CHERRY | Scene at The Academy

And this particular scene is from chapter two,
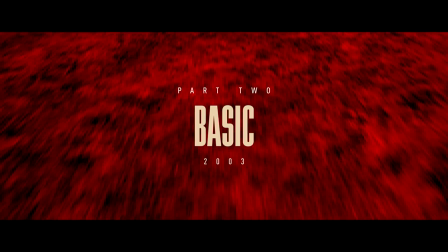251s
when Sherry goes to basic training, and it was all shot with a single wide lens, the same lens.
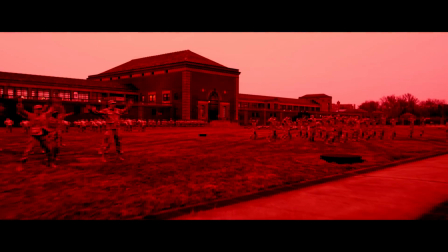258s
It's a distortive lens. We actively limit the aspect ratio of the film at this point,
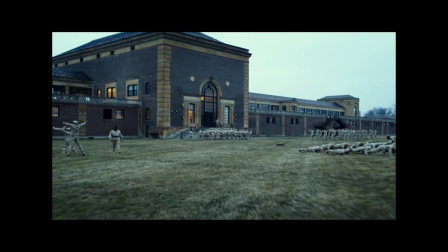264s
so if you've been watching the movie up till this point, it's in a different aspect ratio, and at the start of basic training,
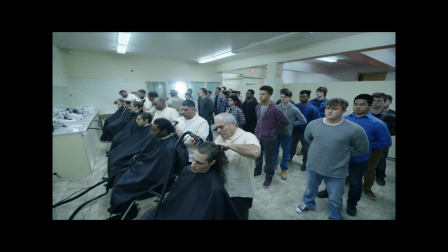270s
the aspect ratio actually collapses because we want to show the world collapsing in on the character
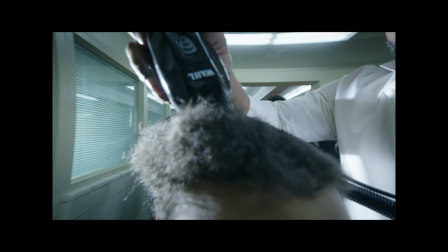275s
and it's starting to confine who he is and it's going to dictate where his life goes from here.
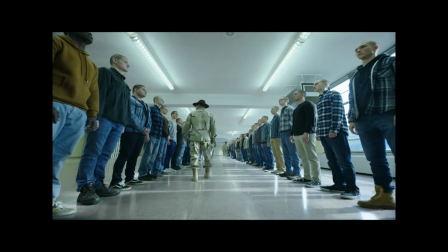281s
For us, it was sort of a blast of cold water in Cherry's face in terms of not understanding what he was going through.
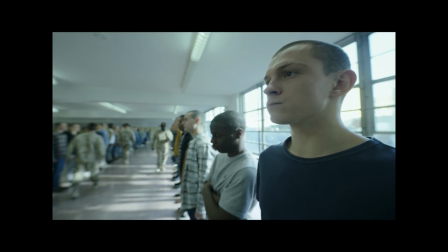289s
It's a very aggressive environment he finds himself dropped into. Here's a young man who wanted to go to the war because he felt like
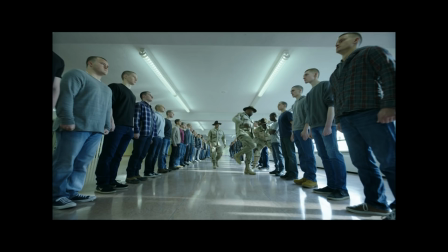297s
he could possibly do some good there wanted to become a medic and
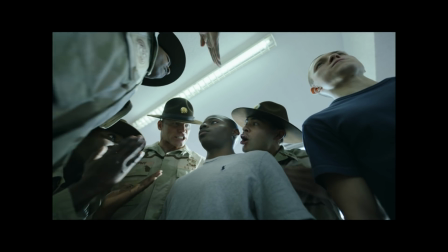301s
he finds himself in basic training which is sort of a hyper aggressive environment where it's kind of hard to track for him to track the actual training and then again staying locked to the same lens throughout the entire experience again was sort of
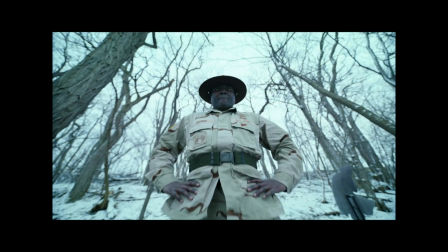317s
speaking to the sense of of monotony and the sense of like a very being locked into a very rigid,
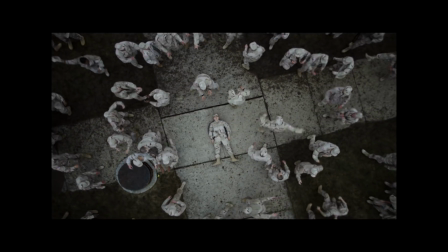323s
sort of a rigid, unforgiving situation.
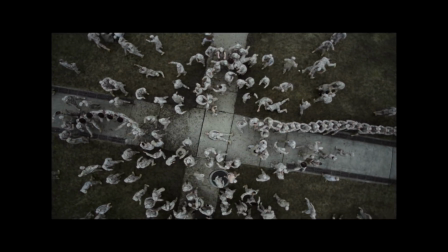332s
So that we were sort of chasing all that in terms of our choices in this sequence and in the scene. Well, how does that contrast with the very next scene when he actually experiences combat? What was your approach to him seeing what really happens in war? The way the chapter is break down in the movie, the first chapter is him falling in love. And it's him in college meeting the girl of his dreams.
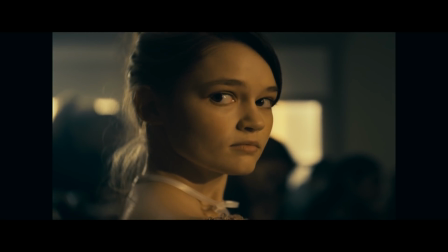359s
There's a magical realism to it. There's a lot of soft focus. Everything falls off. The world is very much about he and this girl that he's fallen for. And the movie at its heart is a tragic modern love story.
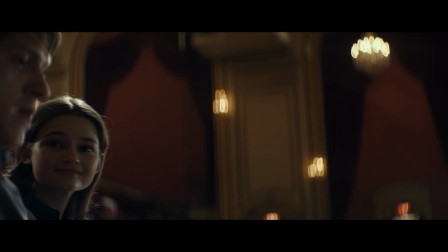371s
It's about two people, this boy and this girl, who make decisions that they don't have life experience to make. That unfortunately sends them on a journey into hell and back again. The second chapter, as we talked about, is Absurdism, that is basic training. It's about disconnecting while trying to maintain his humanity. The third chapter is he goes to war.
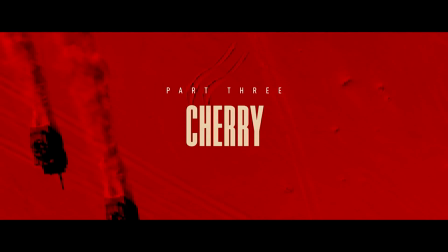394s
And that Absurdism translates into war, but a horror starts to creep in.
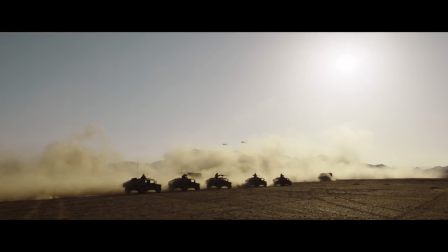399s
Because there are elements that don't exist in basic training. There's death, there's tragedy, and there's things that his brain cannot process.
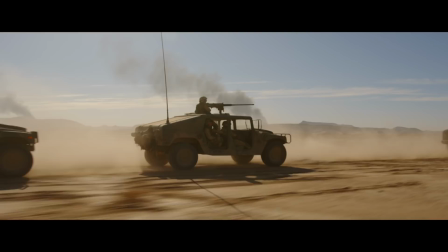409s You were wide awake when you got on the ground outside the wire for the first time, you expected to get shot at any moment.
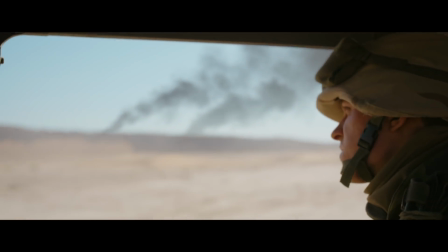416s Even if you were in a spot where you couldn't see anyone for miles, you were nevertheless sure that there was a Haji out there who'd been waiting all day just to shoot you.
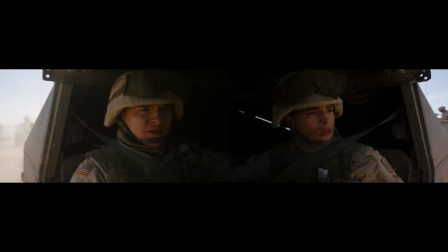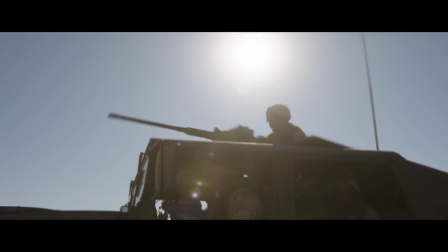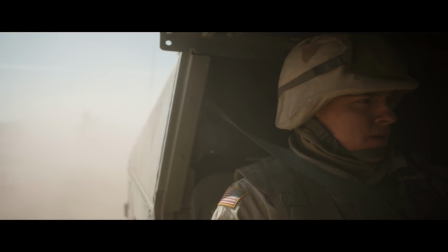435s Contact, current location, Victor Sierra, toll by 3-132.
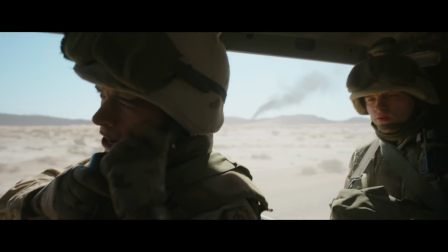440s Stand by for call, report from... Break, break, Raven Base. This is Quebec Romeo Foxtrot.
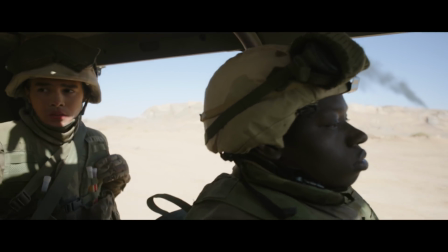446s We are seven minutes out on route to tick. Over. Number one, bump it up.
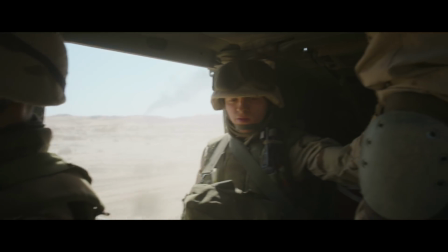453s We have crewman contact. All right, let's get us in there.
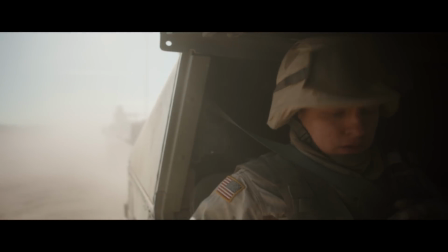456s We're going to lose times at least 17 to 20 people and getting the wounded attack are supposed to be needed in support beyond a hellfire vicinity of...
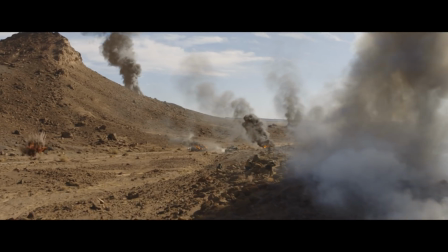465s Fuck! Fuck!
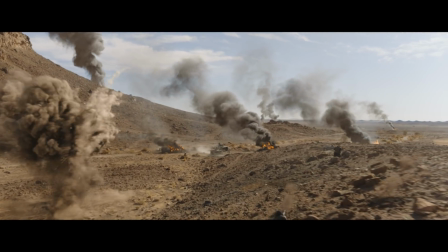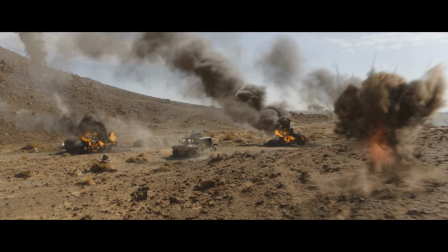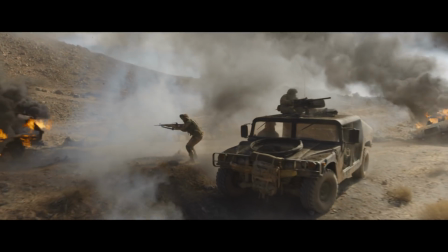481s Get out! Get out! Wave it back! Wave it back! God damn it! Wave it back!
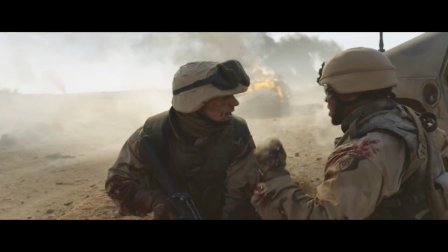487s What do we got? We got two wounded over there! Take out two back here! I'll get the cure out!
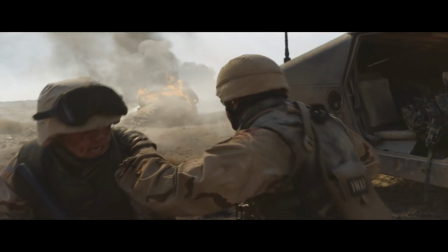493s Move ahead!